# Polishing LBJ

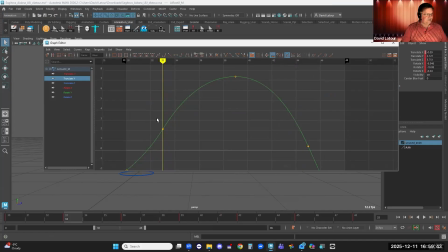(12:21)
And I think this key, apex needs to actually be there. I moved it over a frame and I shouldn't have. Give him a little bit more ease in and ease out. Check my translate Z just to be sure. I can also, I can sort of make it more linear like this and like this,
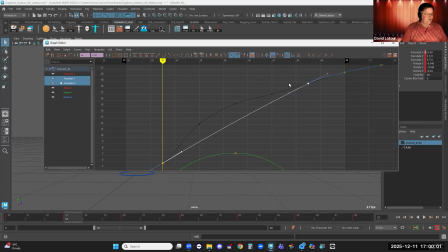(12:39)
but I could also just grab these two keys, grab those tangent handles specifically and say, hey, at that point there, I want it linear. Because yeah, see, I was a little bit off. And then it also is helpful because I can see the speed he's going at here. I probably want to take this one like that and sort of have it ease out a bit.
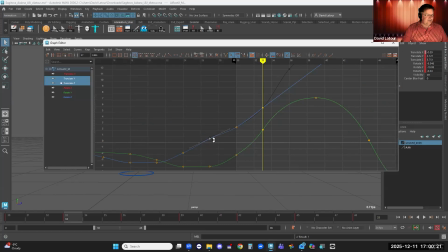(12:58)
And then leading into the jump, that looks pretty good. Maybe this here, I'm going to just smooth it out so it sort of doesn't speed up or slow down. Maybe take this one and move it up a little bit, just because I want to see that movement of that mass.
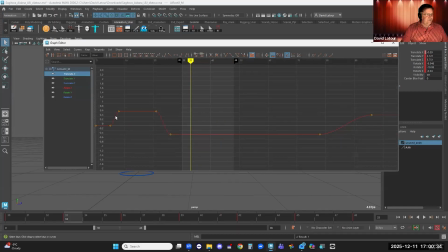(13:12)
The other thing that I saw is that he's sort of shifting from side to side, but he hits this hard stop. So I probably just want to do like a little bit like this and like this, and then
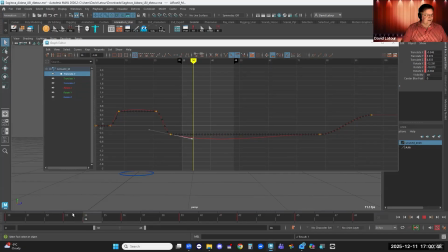(13:26)
that, and probably add some keys in the translate X, because when he leaves the ground here, so actually I probably want to do like this. I want to go translate X, key selected, and this is where he touches down, key selected.
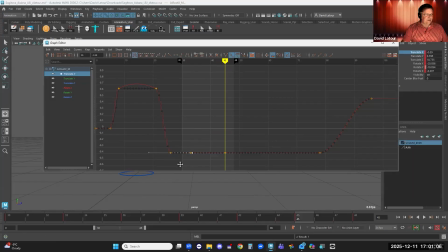(13:43)
I want to make sure that that's sort of behaving itself. But I could do like a little bit like this, whereas he's coming down, he overshoots and recovers again. Just because I don't want to see those hard stops in my animation. Probably do something like this and like that. Like this.
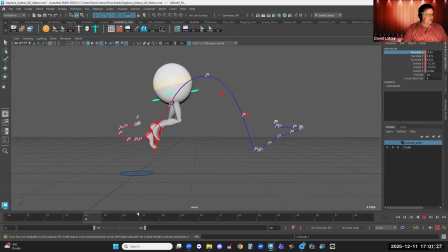(14:06)
There we go. So now as he sort of shifts weight side to side, it's going to look a little smoother. And then let's see here. That's okay. All right, so let's just look at the physics of just the jump.
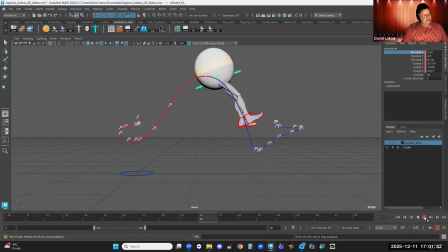(14:20)
Yeah, I'm happier with that. I feel like that's, Yes, you can see for it. sure.
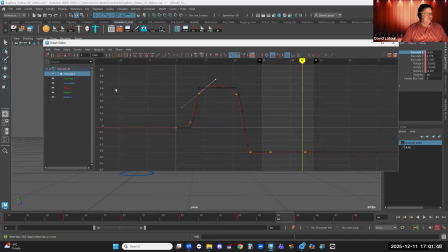(14:27)
Yeah, and it wasn't very far off. Like it's very difficult to see, because here's the curve. You can see the dark gray is what you had, and the light, this curve is now how I've shifted it.
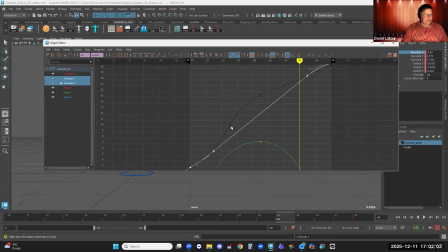(14:41)
And likewise, the translate Z, you can see that was a little bit more off. But in fact, I can go like this. I can take those two curves and select them, and I can use this swap with buffer curve to say, okay, here's what I had before, here's what I had after. And
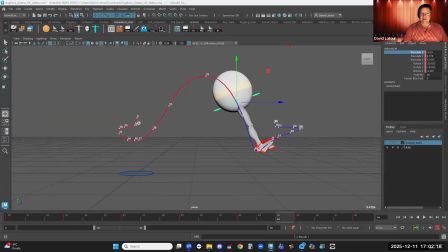(14:57)
I'm just going to toggle back and forth, and you'll see the motion trail update as I do it. So if I go like this, here's the shape of the curve before, here it is after. So you can see it's not substantially different, but it's going to make it feel just a little bit more physically believable.
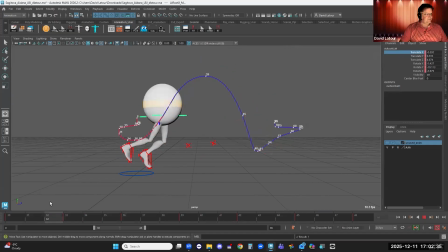(15:14)
And that's what we're after. So now I'm going to do a couple other things. Let's do the lead into the jump. Um, Also, I wanted to call out beautiful posing at the beginning here.
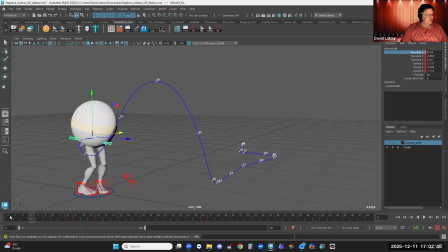(15:27)
So the little turn in legs, the sort of awkwardness, like all of this goes a long ways to sort of make the character feel interesting and sort of natural, the stiff legs. I'd probably be inclined to like do a little bit of a rotation as well, like this, and maybe just bring the character down a teensy bit to bring those knees closer together.
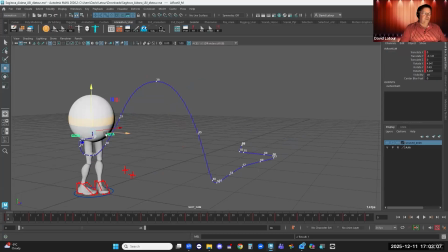(15:45)
Um, but yeah, really nice to see that you don't have that default pose as your starting pose, that you've done something more interesting with the character. So well done. So I think one of the other notes I had was like the balance. I wanted to see it more on this foot. So I'm going to go like this, panel perspective, and go like this.
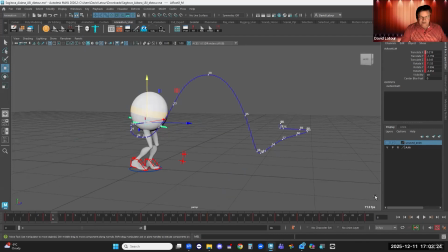(16:04)
And let me pull up that shot cam. I had a shot cam here that I pulled up, but I'm going to hit 7 for render with all lights so I can sort of see what my audience sees off to the side here.
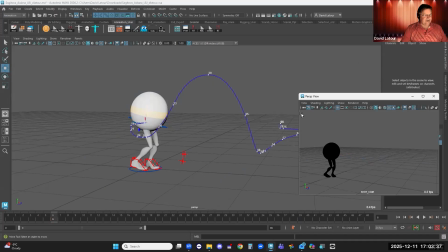(16:16)
And I'm just going to tuck it sort of over here, shrink it down a little bit. There we go. So I can sort of always see what my audience is seeing as I'm going around and working here.
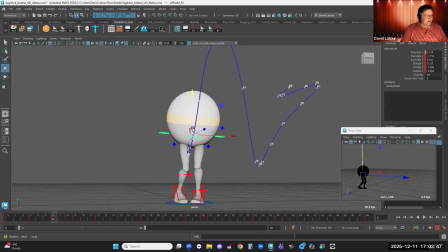(16:27)
That way I can go to my balance beam view, for example.